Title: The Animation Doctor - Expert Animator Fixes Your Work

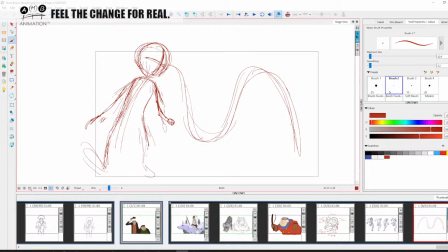[132:27]
Right, so this arm could be coming this way. Right. And then we're going to have him walk in this way, right? So the framework, I'm keeping in balance with this foot, right?
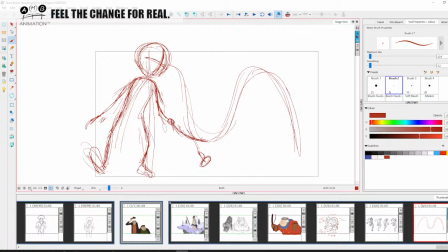[132:46]
Now, I love the pose of the little girl. The little girl is great, right? So the little girl is going to be like, she's got her little foot up. I'll keep her legs straight, like a little girl kind of like wandering straight like that.
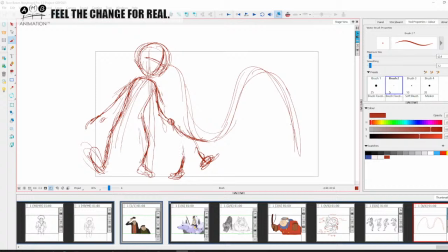[133:00]
Turn one the other way. Remember what Glenn said about foot direction, right? So, again, here, maybe this hand will be like this, right?
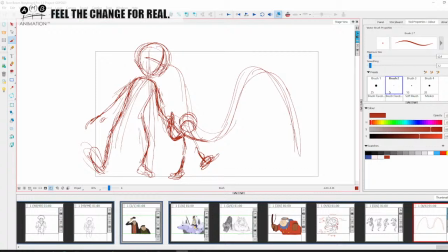[133:18]
Changing the M up slightly, right? So, it's coming here. The little boy is kind of like this.
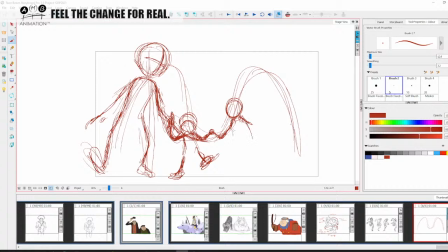[133:31]
So keep this little boy's, he's a little bit taller, so he's gonna be, he's gonna have his foot
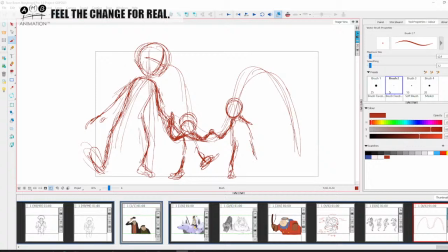[133:46]
this, let's keep him in a passing position, all right? So let's keep this to be his passing position. So again, all of the usual frames of walk, right?
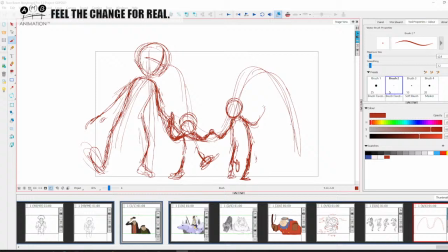[134:02]
So then this, he's going to have his hand coming up, and the mother's hand is going to be like this, as she's going to be looking this way, holding her baby, right?
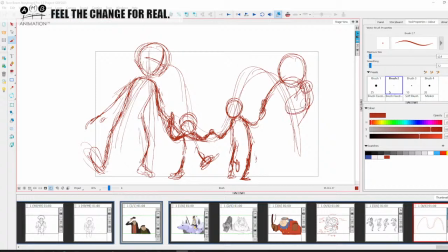this is my first initial idea, right? So then her foot is gonna be out this way.
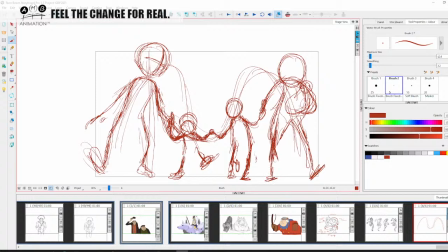Maybe in a little bit here like that. Okay.
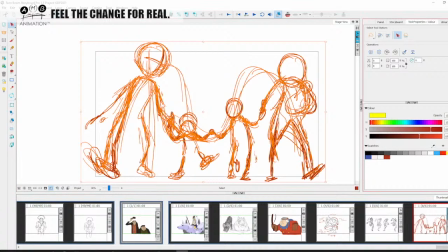[134:49]
I could tone the dad down a little bit. Right. So the thing is,
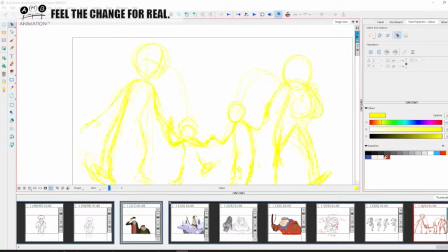[134:58]
the appeal comes from the posing rather than the separate elements of the stick figures being one continuous line. So I'm going to go again, right? So what I have at the moment here is I have this line for the
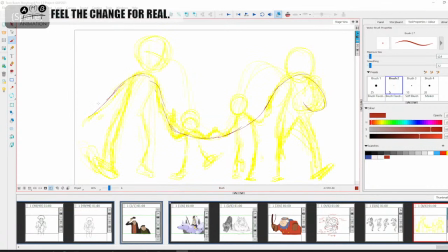[135:21]
union of the hands, right? This comes into the baby, right? Then I'm going to think about the body language, right?
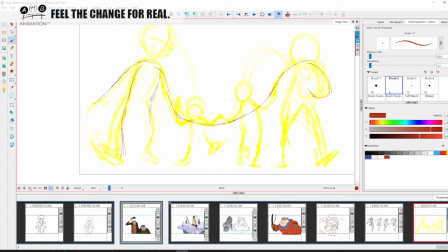[135:33]
I like the body language that you had of the father being, but I'm going to have him more turning towards the kids, right? Because the kids are small, right?
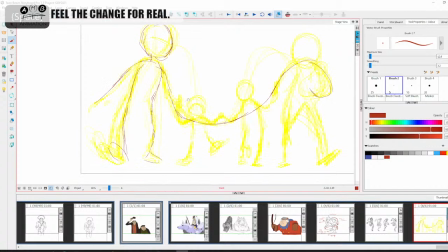[135:52]
You could have him looking up like that, right?
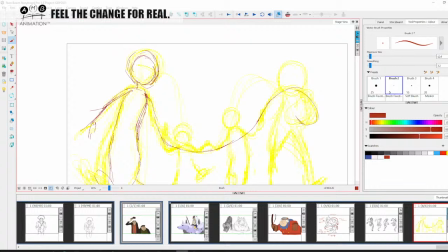[136:06]
There we go, something like this, right? I have his head smaller to make him look older, right? So we go. So that's more of a flowing pose that we've figured out with him, right?
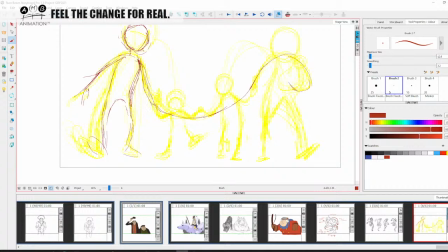[136:27]
Then we've got the little girl.
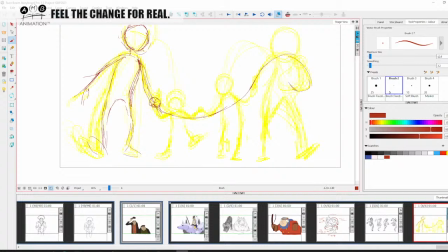[136:31]
So his hand is going to be under her hand, which is going to be over his hand like this. Or it could be the other way around. He could be, I'm going to have it the way I initially put it. What feels good for the little kid?
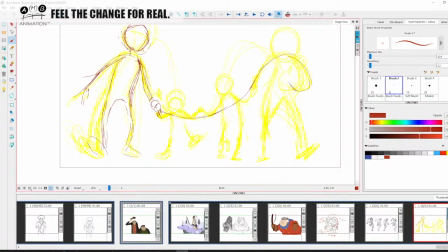[136:49]
The little kid feels good being under, so his hand's going to be over like that. Then she's gonna be, you've got it coming down, which is nice.
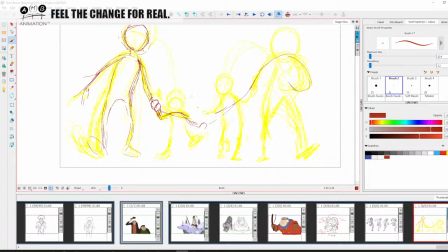[137:07]
So let's strengthen that arc and go with what you had. So you got it coming down, which makes it lead into this guy
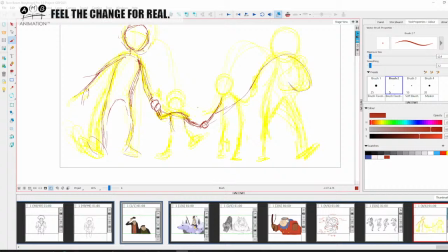[137:20]
who's got her hand here like this, which is great. So now she's gonna be turning this way. And gonna put in some anatomy in this, so she's gonna be bobbing on this
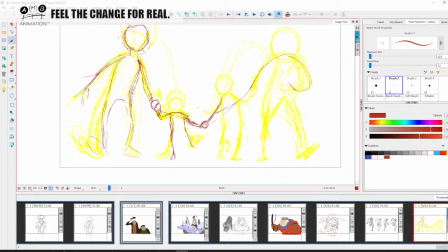[137:37]
little tiptoes like this, but I'm gonna keep her leg kind of straight
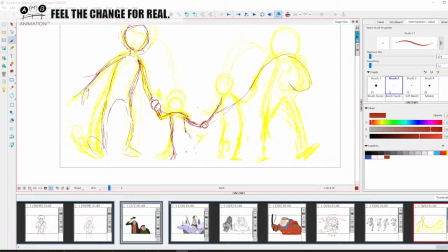[137:52]
like this. Okay, let's bend it slightly. I wanted her to be marching like a little kind of matchstick girl, but let's keep it easy. This is a live stream. I don't have time. Head is going to be bigger on the kid, right?
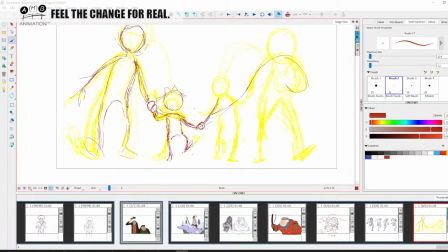[138:11]
Bow tie, I like. Hair. Okay. I like the Christmas tree hair, but I would have it doing something like this, right? And then maybe I would soften it like that personally. Bushy, right?
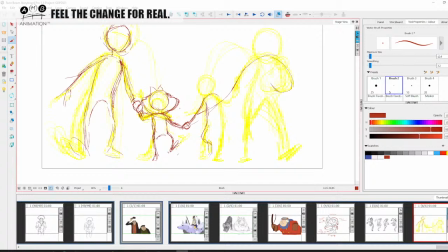[138:34]
Then we got this guy in his passing position. Right. And his head is gonna be a little bit bigger, like that.
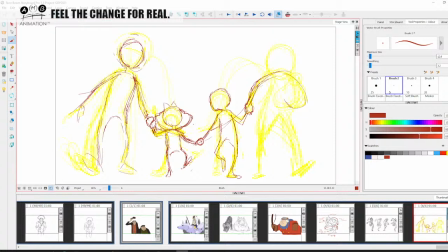[138:56]
And then we have the mother finally. So his mother's gonna have her hand up this way. I think I could tone that down.
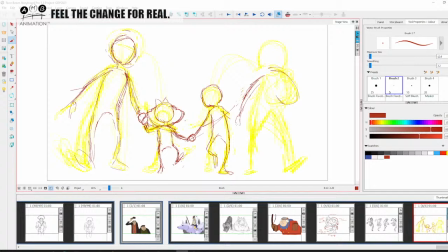[139:10]
Mother's feeling a little bit big. So let's have mother's hand this way.
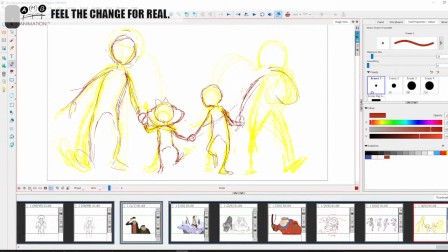[139:25]
Not as nice on the silhouette of the boy, but I guess it's more relaxed.
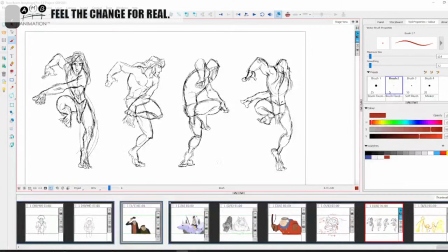[139:37]
Maybe mother's hand can be this way. Why am I flipping?
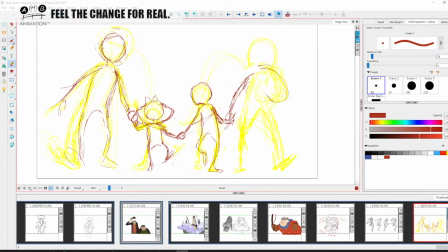[139:42]
No, I'm gonna keep mother's hand this way. It stops it from being like this, but I like the inverse like this because it moves in nicer. I'm gonna have her looking, maybe her and dad looking together at each other.
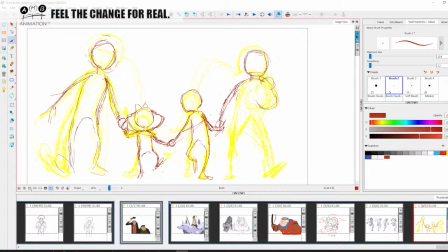[140:04]
Like this. And even though she's got a skirt on, I'm gonna find her legs.
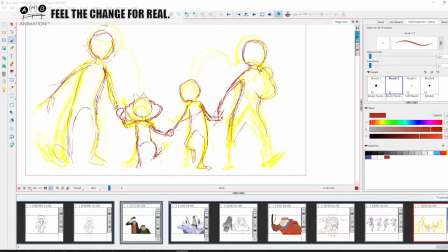Gonna be more something like this. Yeah.